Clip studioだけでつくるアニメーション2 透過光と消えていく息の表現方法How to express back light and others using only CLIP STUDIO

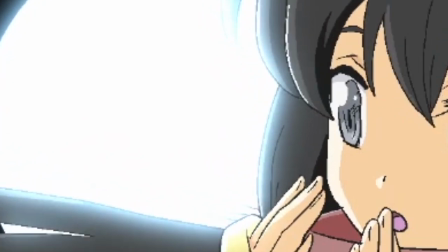8:19 さて次は域の表現です域用に新しくアニメーションフォルダーを作成します
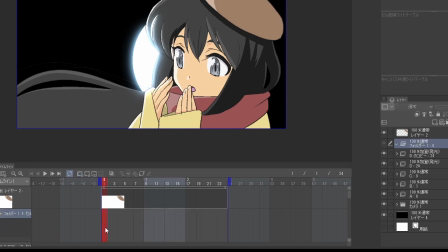8:27 今回単純なアウトラインだけの表現になるのでセルではなくて単純なラスターレイヤーに線も塗りも行おうと思いますなぜフォルダーを使ったセルにしないかというと先ほど申し上げた通り
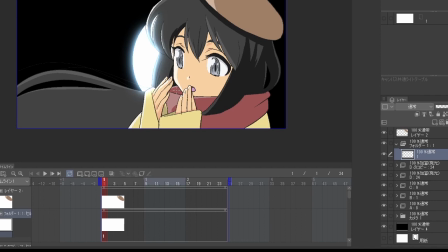8:46 フォルダーに対してぼかしフィルターをかけることができないわけなんです
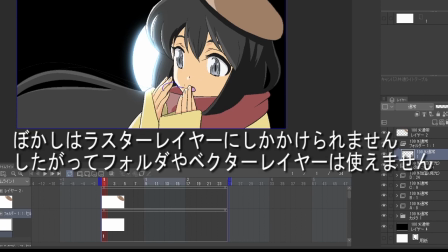8:52 なのでセルとしては1枚もののラスターレイヤーにしないとちょっと後々の処理が大変になるのでそういうことにします
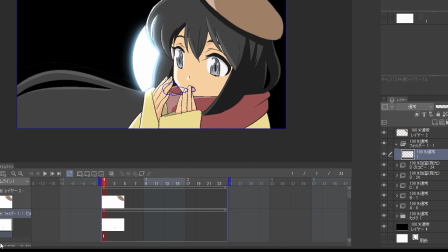9:05 1枚目は口のあたりに息の塊をかくわけなんですけども
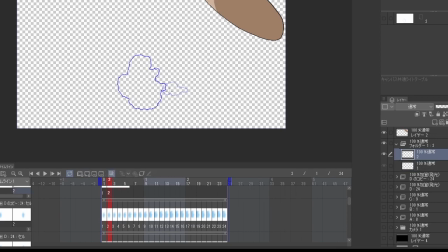9:10 吐き出してすぐに減速する印象にしたいので2枚目でドンと大きくしてそこから6枚目まではほとんど位置や大きさが変化しないようにしてあります
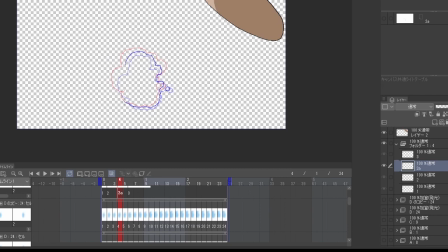9:23 こうすることではっ!勢いよく吐かれた空気の塊が空気抵抗で即減速してしまうっていう表現になります
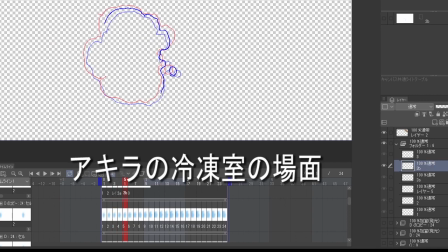9:32 このあたり映画アキラなんかで非常にうまい処理があるので参考になるかと思います
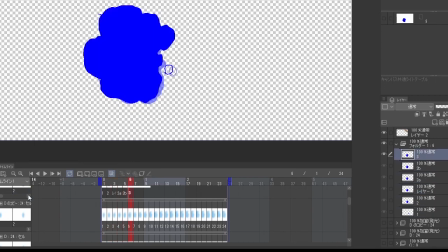9:41 最終的に粋なので白にするわけなんですけども
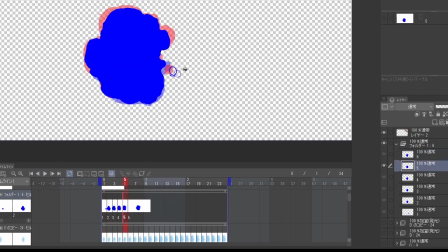9:46 見えづらそうなので一旦青で塗りつぶします
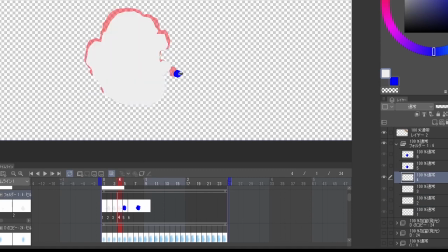9:54 動きに合わせてこれでいいかなっていう風に納得できたら改めて白に塗り替えていって生きのせるが完成です
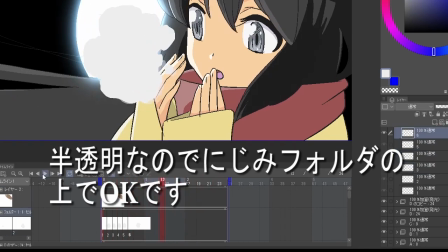10:05 合わせるとこういう感じですではこれをぼかしていきましょう
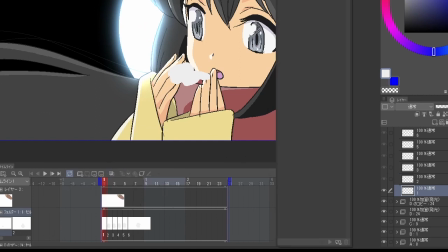10:10 なんといっても6枚だけなんでまあ楽勝です
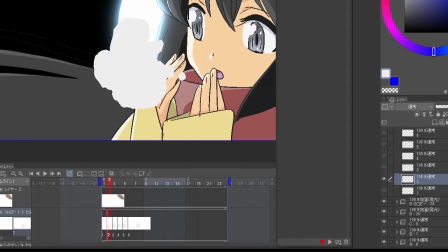10:14 ただ生きが消えるときにより境界がぼけていくっていう表現を入れたいので
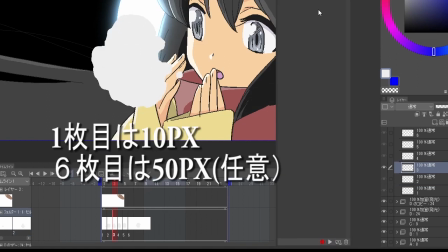10:19 1枚目のぼかしは10ピクセル最終6枚目は50ピクセル
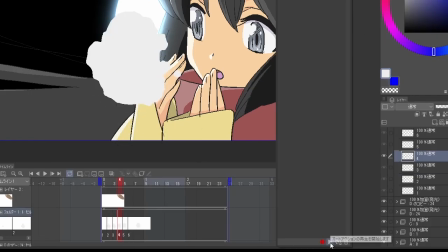10:25 その間はなんとなく目分量でボッケルピクセル数を変化させるようにしてあります
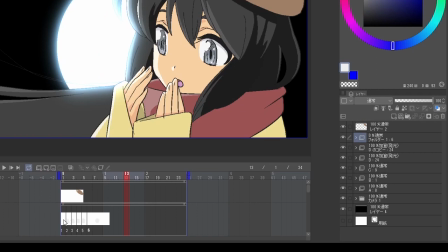10:37 そしてここから息が消えていくまず1コマ目は半透明とはいえそれなりに見えてる感じで
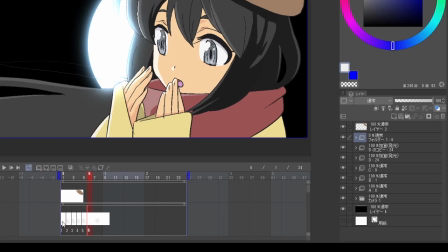10:44 徐々に薄くなっていって6コマ目の次つまり7コマ目で不透明度が0になるようにキーフレームを打ちます
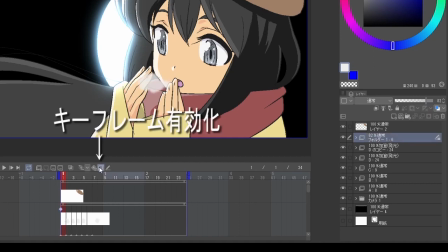10:54 スライドと同じようにまず行きのアニメーションフォルダーを選択してキーフレームを有効化のアイコンをクリック
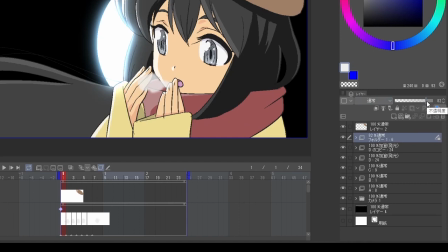11:06 そして一コマ目選択して行きのアニメーションフォルダーの不透明度をだいたい80%程度に設定します
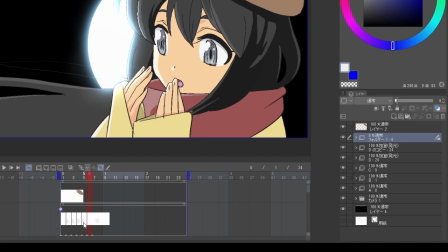11:15 そして7コマ目まで移動して不透明度を0に設定しますするとこういう感じでセルが消えていきますこのキーフレーム有効化っていうテクニックはいろんなカメラワークに応用できますので
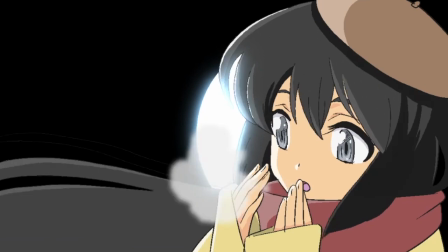11:33 こちらもぜひいろいろと試してみてください
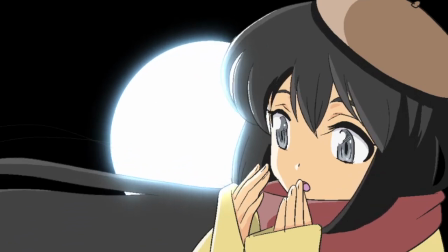11:36 今日のところはここまでにしたいと思います次は次回いよいよ最終回として
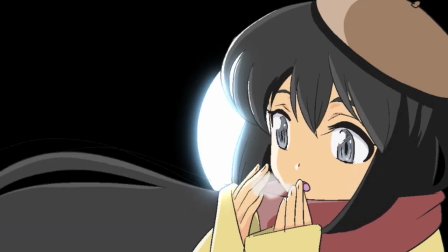11:43 ユキの書き込みとブラシの玉を作成してあとはキャラクターにグラデーションなんかをつけたりして
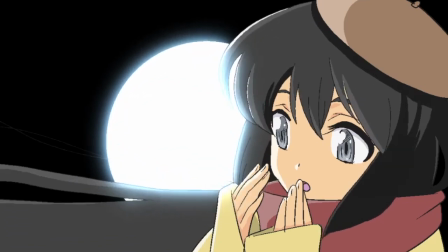11:51 少しでもリッチな表現になるような映像を仕上げていきたいと思います
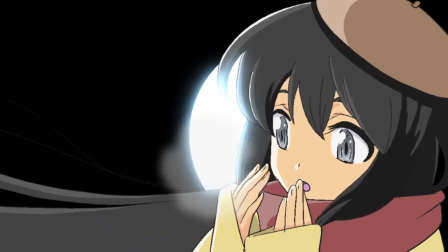11:56 それではまた次の動画でお会いしましょうさようなら